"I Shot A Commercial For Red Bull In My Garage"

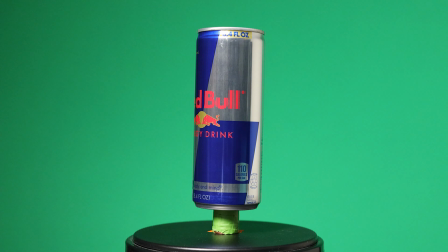And then for product movement, I used an electronic Lazy Susan, which is just a turntable that rotates at a constant rate, and this really helps your products feel 3D after you cut them out and paste them on a random backdrop. Okay, and as far as editing goes, this project was pretty tricky. Since I decided to green screen every shot and animate the products in post, the shots really aren't that interesting. I just got a bunch of different shots of things rotating, or a couple panning shots and some stationary shots, just enough that I could mess around and make something cool in post-production. Now, I can't explain every little detail and nuance. There's a lot going on here, but here's sort of a general overview.
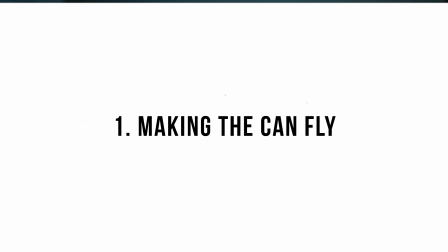Alright, so the first shot is making the can fly, and this actually isn't incredibly complicated, but it does take a little bit of an artistic touch.
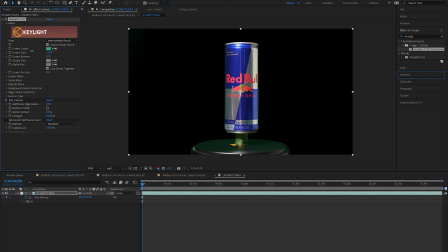The first step is to cut out the can. In After Effects, that's using Keylight 1.2, Key Cleaner, and Advanced Spill Suppressor.
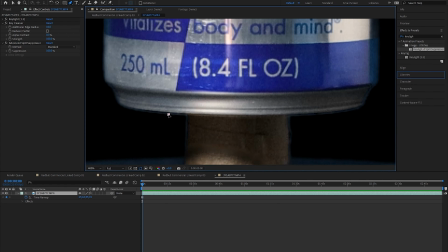If you edit in Final Cut or DaVinci Resolve, there's ways of doing this as well.
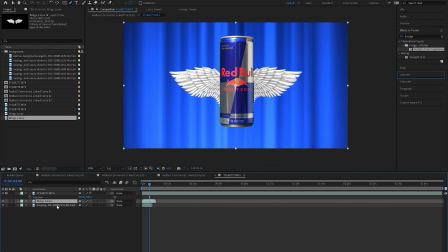Once the can was cut out, I found some stock footage of wings flapping, and I parented those to the can. Next, I needed to make it look like the can was flying, and this just took some strategic keyframing.
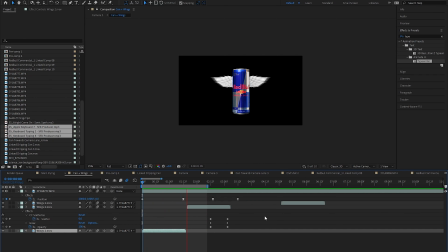The first step is to keyframe the position of the can coming from outside of the frame to the middle, and while this is a good start, it doesn't look like flying.
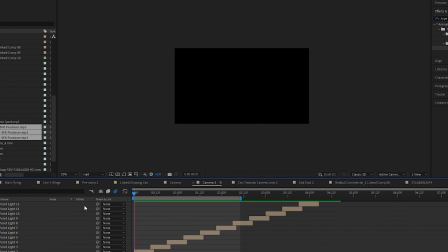So next I added a little bit of rotation to the can to kind of simulate wings flapping. It starts out as uncontrolled big rotations and kind of like settles as the can gets to the middle of the frame.
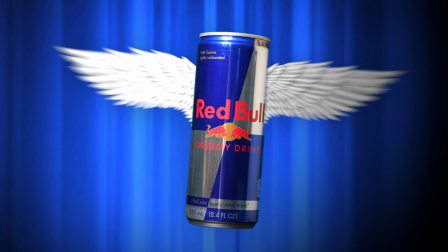Combine that with a little creative lighting and a moving background, and you've got a pretty decent shot, which I actually ended up scrapping.
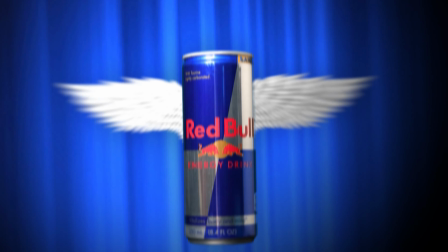I actually don't mind the overall aesthetic. The problem was I found a stock shot of that rushing background, and I wasn't gonna be able to match that with the other shots. It looked super cheesy having a bright blue background on kind of the more static shots.
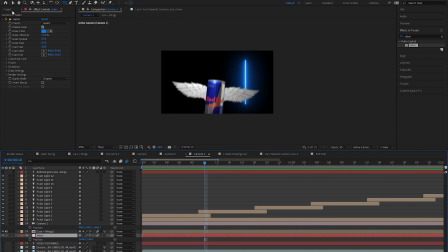So I actually remade the entire background myself, relighting it, blurring it out for depth,
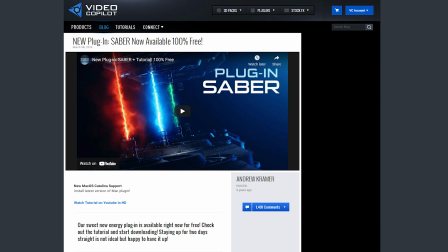and to re-simulate those motion lines, I used a free plugin called Saber made by Video Copilot.
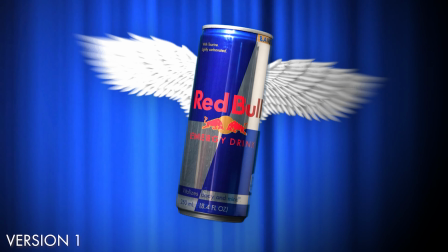Honestly, remaking the background kind of sucked, especially after I already had something that technically worked, but it was important for a cohesive piece. Alright, shot number 2 is like the falling back to earth shot.
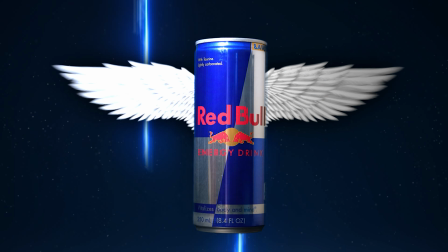The wings disappear from the can, and it starts falling towards the ender.
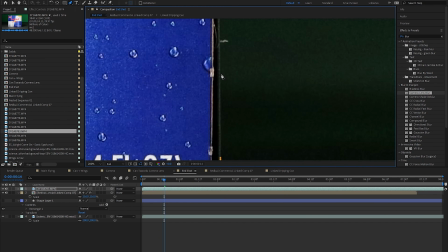To start things off, I cut out the Red Bull box, pasted that on a background,
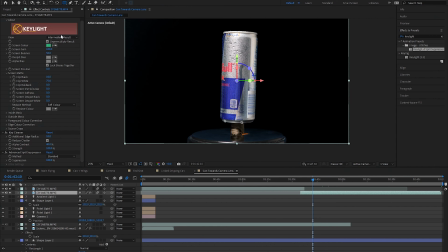and then I cut out the can rotating, and wasn't really sure where to go from there. Thankfully, if I learned anything from college, it's that the answers are always online.
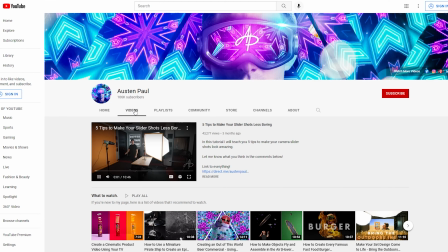I found this awesome video by a YouTuber named Austin Paul who did pretty much exactly what I wanted to do.
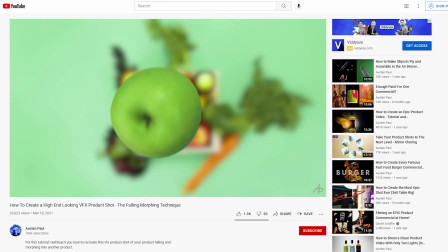In his video, he blurs and scales up the background as a fruit is spinning in the foreground,
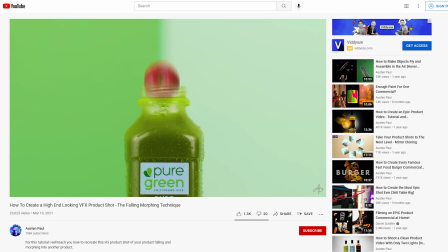simulating that the fruit is falling and getting closer to the table.
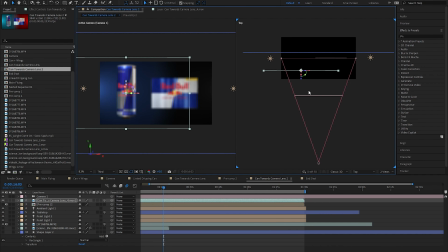I thought this was super smart, and I wanted to apply the same technique to my shot, and I did, and it really didn't look that good. Maybe my background was too boring, maybe the animation was off, but I just really didn't think it looked realistic for me.
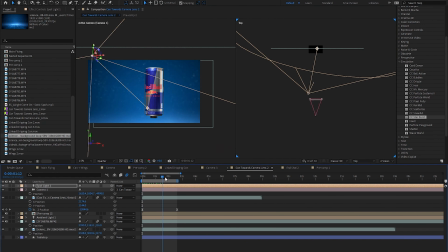I added a ton of lighting in post, kind of worked on the compositing,
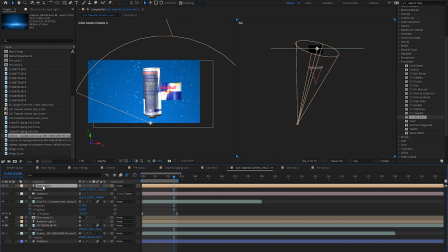but the biggest thing I did was actually have the can falling faster than the camera.
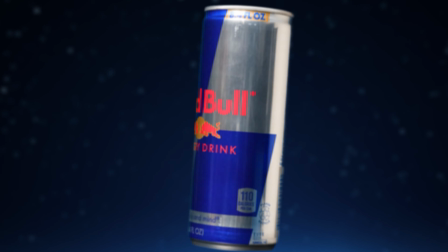By starting with the can close to the virtual camera and falling into focus and then falling out of focus because it's falling faster,
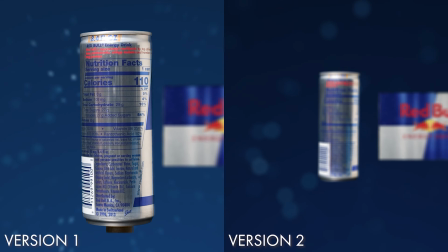it really sells the effect more. It feels 10 times more realistic. I feel like with shots like this, the more things you can add, whether it's lighting, whether it's compositing, whether it's realistic physics, whether it's background blur and depth of field, every single one of those layers adds more immersion and makes the shot feel more real. Alright, and the last shot is the big finish, the big finale. There's a lot going on, but it's not terribly complicated.
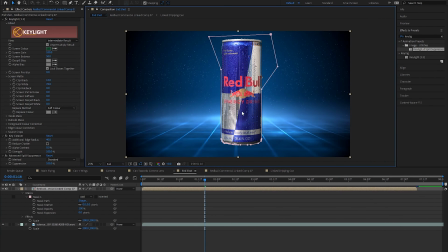The first step is cutting out the can, cutting out the box, and keyframing the position of the can to just fall down to earth.
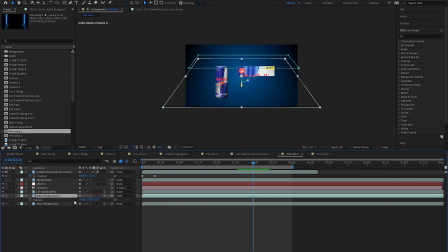I created a floor and background by just scaling and blurring the earlier shot,
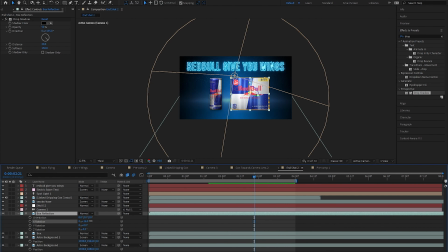and then I added reflections by rotating both the box and the can
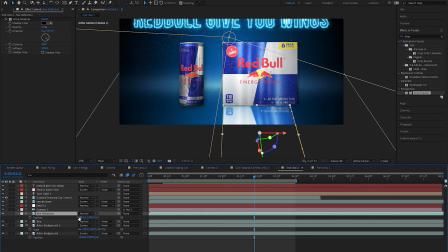135 degrees and just blurring them out to kind of sell that reflection effect on the floor. I also relit the scene in After Effects and added a camera to simulate depth of field in my shot. And then using that same Saber plugin as earlier for the can flying through the air, I created some text animations that said Red Bull gives you wings. Honestly, it might be a little over the top, but I was just having fun with it and I felt like it fit the aesthetic of earlier. When it comes to stuff like this, I always say it's the little things that makes the biggest difference, right? Even if people don't know why a shot looks good, if you add a bunch of little details, they'll subconsciously notice.
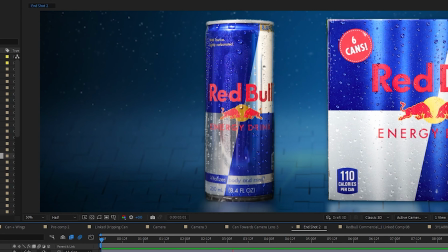So of course we've got the water droplets falling down the can. We've got motion blur as it falls.
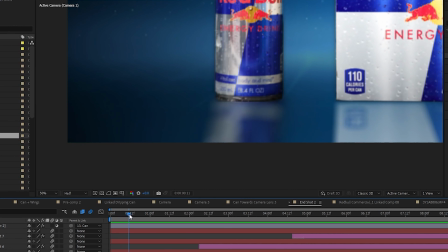We've got the reflection falling in perfect sync on the floor.
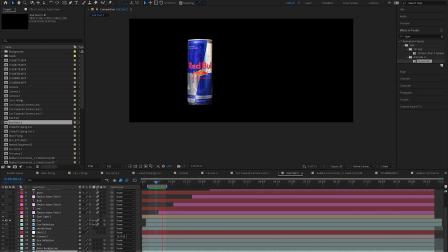The floor cracks from the impact of the can landing, and the can even wiggles on impact as if it's stabilizing after the fall. All of this for a 15-second commercial that looks like this.
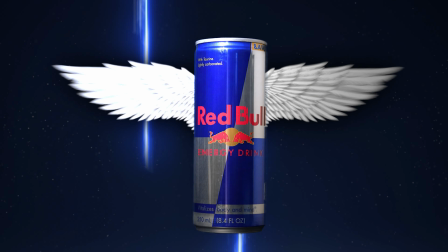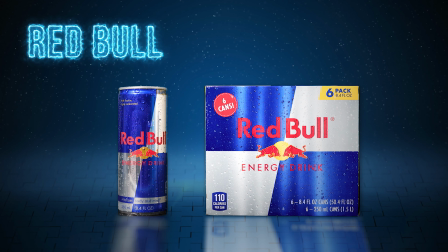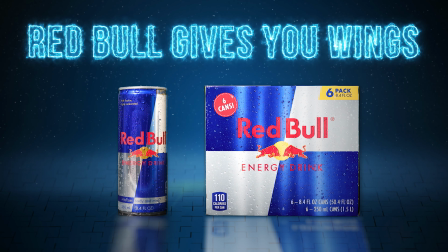Alright, so there's a commercial I shot for Red Bull in my garage, and honestly, I'm stoked on it. And one of my favorite parts about these videos is they're relatively low budget. I mean, especially compared to hiring other people for projects or hiring actors, right? You can make these 100% by yourself, low budget. You could even shoot it on your phone if you really wanted to. Really, the only limit when it comes to making product commercials is your own knowledge and your own creativity. Anyways, that's it for me. If you want to see more videos like this, definitely consider subscribing. And as always, have fun, stay creative, and I'll see you all in the next one.
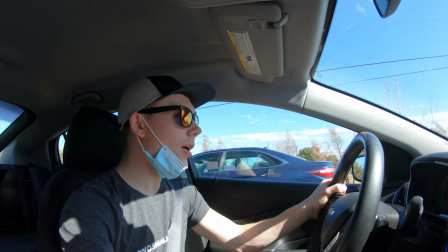I'll be gone in a day or two.
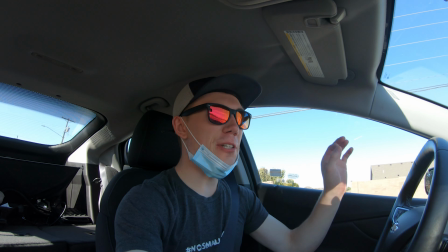Jeez. Are you ever singing along to songs and you think you're just nailing every pitch, every note perfectly?
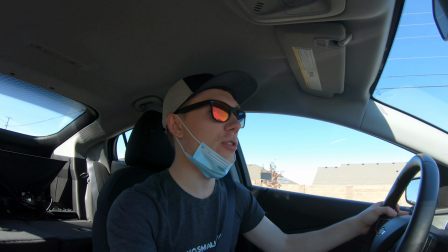You know, because you're singing with the actual song, and then you turn off the music just for a sec, only to realize how bad you really are.
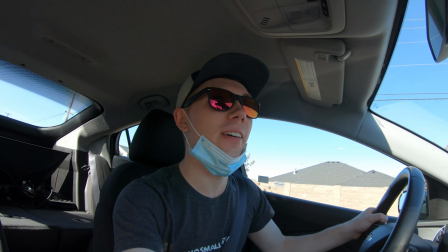Story of my life.